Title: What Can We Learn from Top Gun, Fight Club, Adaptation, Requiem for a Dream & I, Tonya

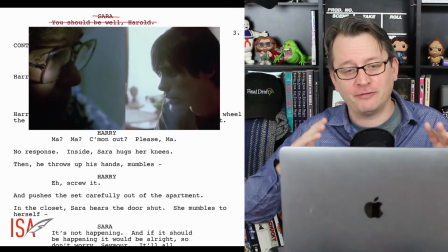[12:12]
And so it is interesting to see just from the very, very, very beginning of this movie how,
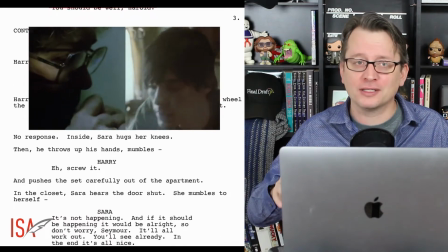[12:17]
even while they're not in their brightest moments, that there's still something a little bit engaging about them.
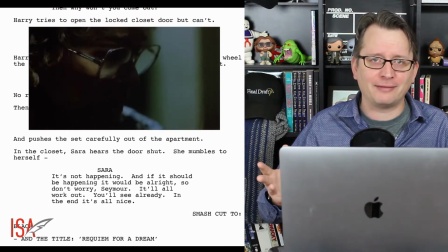[12:23]
And again, this is one where I'm not going to say I have the answers for how did he do this so well?
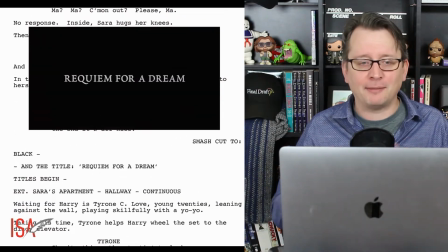[12:28]
How was this so well executed? You all take a look and let me know what you think. How was this done so well?
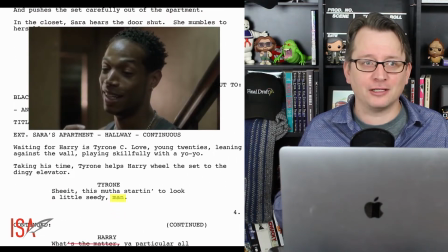[12:34]
And this is a movie I haven't seen probably since college because it is a tougher one to watch.
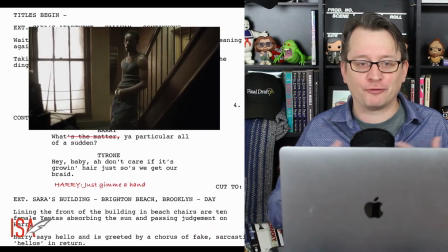[12:38]
But it made me want to watch it again, just watching the first few minutes of it, because I was immediately hooked all over again,
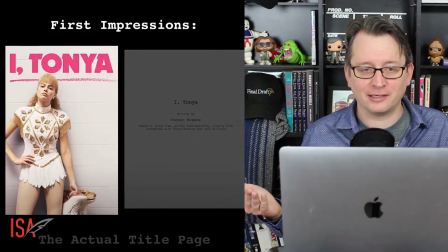[12:46]
even though I know what the rest of the movie is going to be like. I, Tanya, I'm not going to dive into really hard because the question is about the cover page.
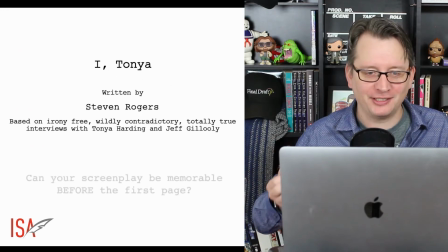[12:54]
Based on the irony-free, wildly contradictory, totally true interviews with Tanya Harding and Jeff Gluly.
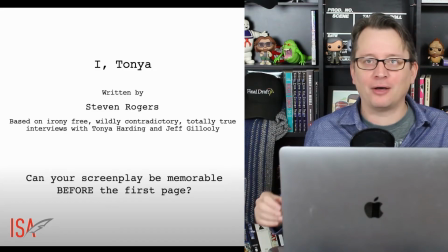[13:01]
And there's the question, how much can you establish about the tone of a movie or any other element of the movie, the screenplay, even before page one? I remember very famously the movie American Pie
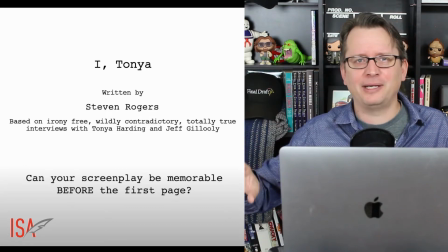[13:14]
titled their movie something along the lines of teen sex comedy that your assistants won't like, but I assure you will make a lot of money.
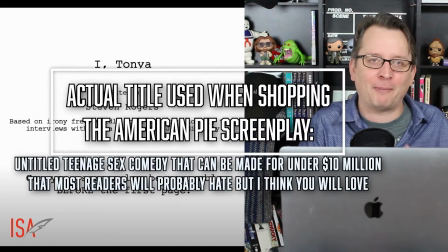[13:22]
Something along those lines. A raunchy teen comedy, a lot of people might not see the value in that, that it can be a summer hit, a big blockbuster type of movie, a something about Mary type of movie.
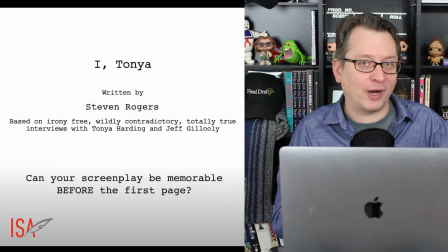[13:33]
That movie made tons of money as well. You are establishing your tone as a writer, what voice you have, even in a silly title like that.
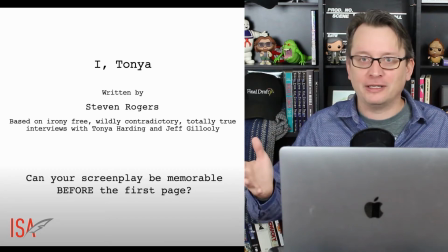[13:40]
It doesn't fit everywhere. I, Tonya, did it a little bit differently. Maybe they hedged their bets a little bit, given an actual name.
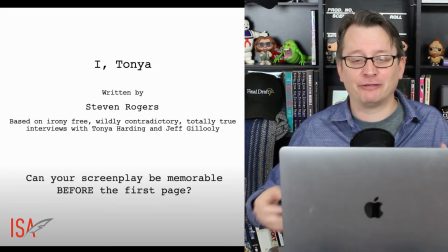[13:46]
And you could just say, based on actual interviews with Tonya Harding and Jeff Galooly,
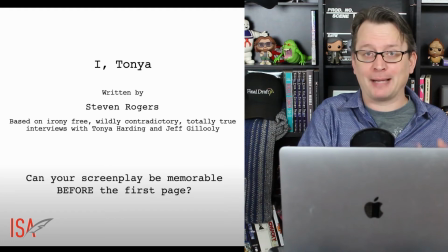[13:50]
that kind of implies also that some rights are already established and that we have some life rights to work with, which does give your screenplay more value. But the fact that you're calling it irony-free, wildly contradictory, totally true interviews, that immediately makes it more interesting from before page one.
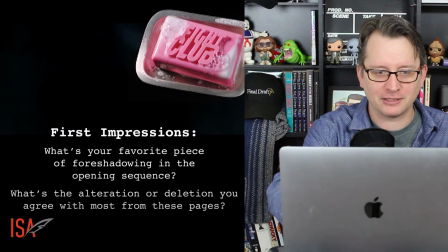[14:08]
Let's just take a look at one more again one for my college days i'm totally dating myself here and i meant to bring this up in the movie adaptation
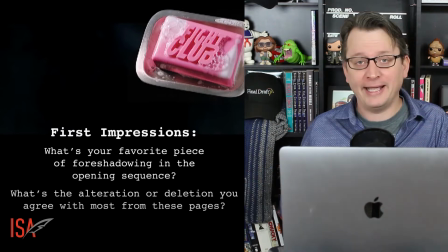[14:15]
so much foreshadowing happens that's another reason i love that movie so much in adaptation in his first meeting with his publisher he goes on and on about what he doesn't want his book to be what he doesn't want it to be about he doesn't want it to include car chases or flowers as
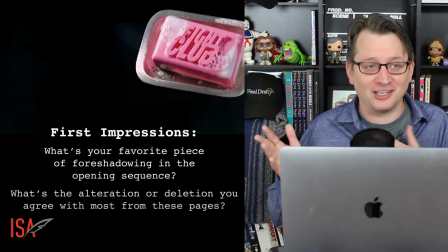[14:31]
a metaphor for drugs and of course the movie becomes all of these things he doesn't want it to be it's tremendous foreshadowing and there's some foreshadowing of course in fight Club. If you've seen Fight Club, you know there's a big twist that is set up throughout the movie subtly.
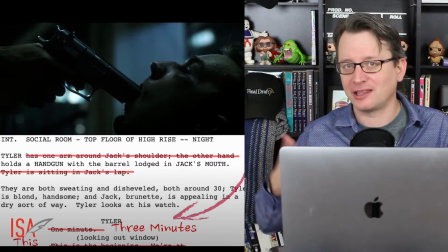[14:44]
So right away, there's a little bit of foreshadowing, even from the deletion. Not that the audience can see this, but as we, the readers, can see it. Tyler has one arm around Jack's shoulder. The other hand holds a handgun with a barrel lodged in Jack's mouth.
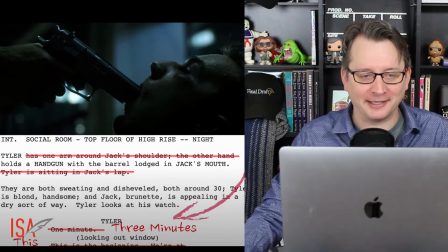[14:57]
Tyler is sitting in Jack's lap. So for one, that would just be some weird blocking, kind of difficult to light one guy on the other guy's lap with the gun. It would be very awkward to begin with.
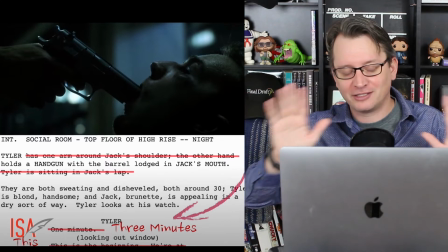[15:08]
But But also when you know, spoilers, if you haven't seen Fight Club, when you find out later that Jack and Tyler are the same person,
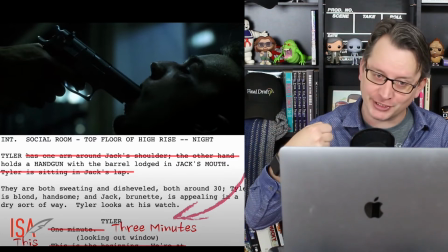[15:18]
this shot makes more sense that you could be doing this to yourself as opposed to armor on the shoulder.
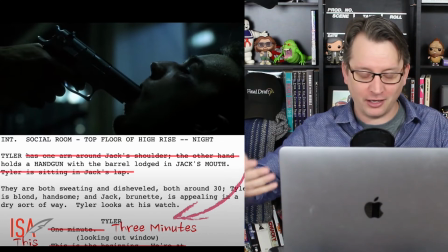[15:26]
It really identifies them as two different people. This just having the gun like this is more natural for a threatening action.
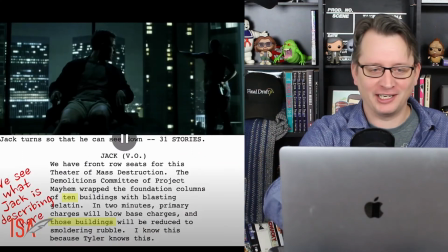[15:35]
So right away, your typical, like the first thing you learn when you get into screenwriting, show, don't tell. In the screenplay, they're just looking out the window, whereas in the finished film,
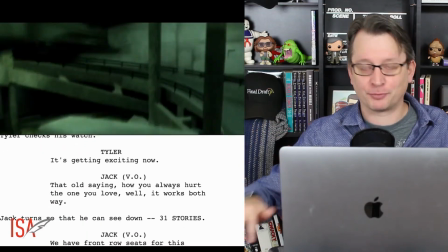[15:45]
we get all of these shots showing us all the rigging that they've done for this Project Mayhem, this big grand finale that they've planned.
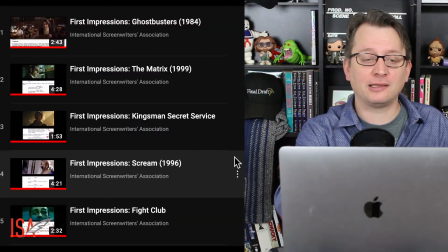[15:52]
Stuff that's not written in the screenplay, but we certainly see it in the finished film. Anyway, that's a little peek at what we've been doing over in our first impressions section.
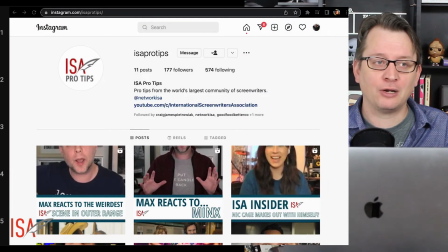[15:59]
You should also check it out over on Instagram, ISAProTips, where there's some there that aren't on YouTube, including the TV show Glow. That show kicked off their series so well.
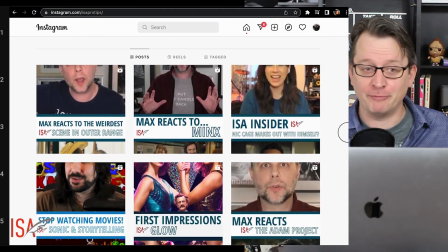[16:12]
So much was done right in the first five minutes, and you can almost mark it at the five-minute point.
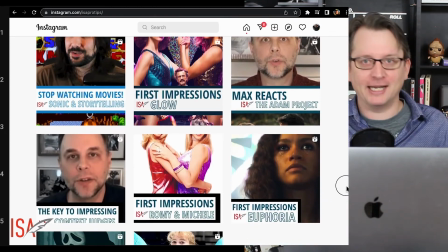[16:18]
Boom, I get the show fully.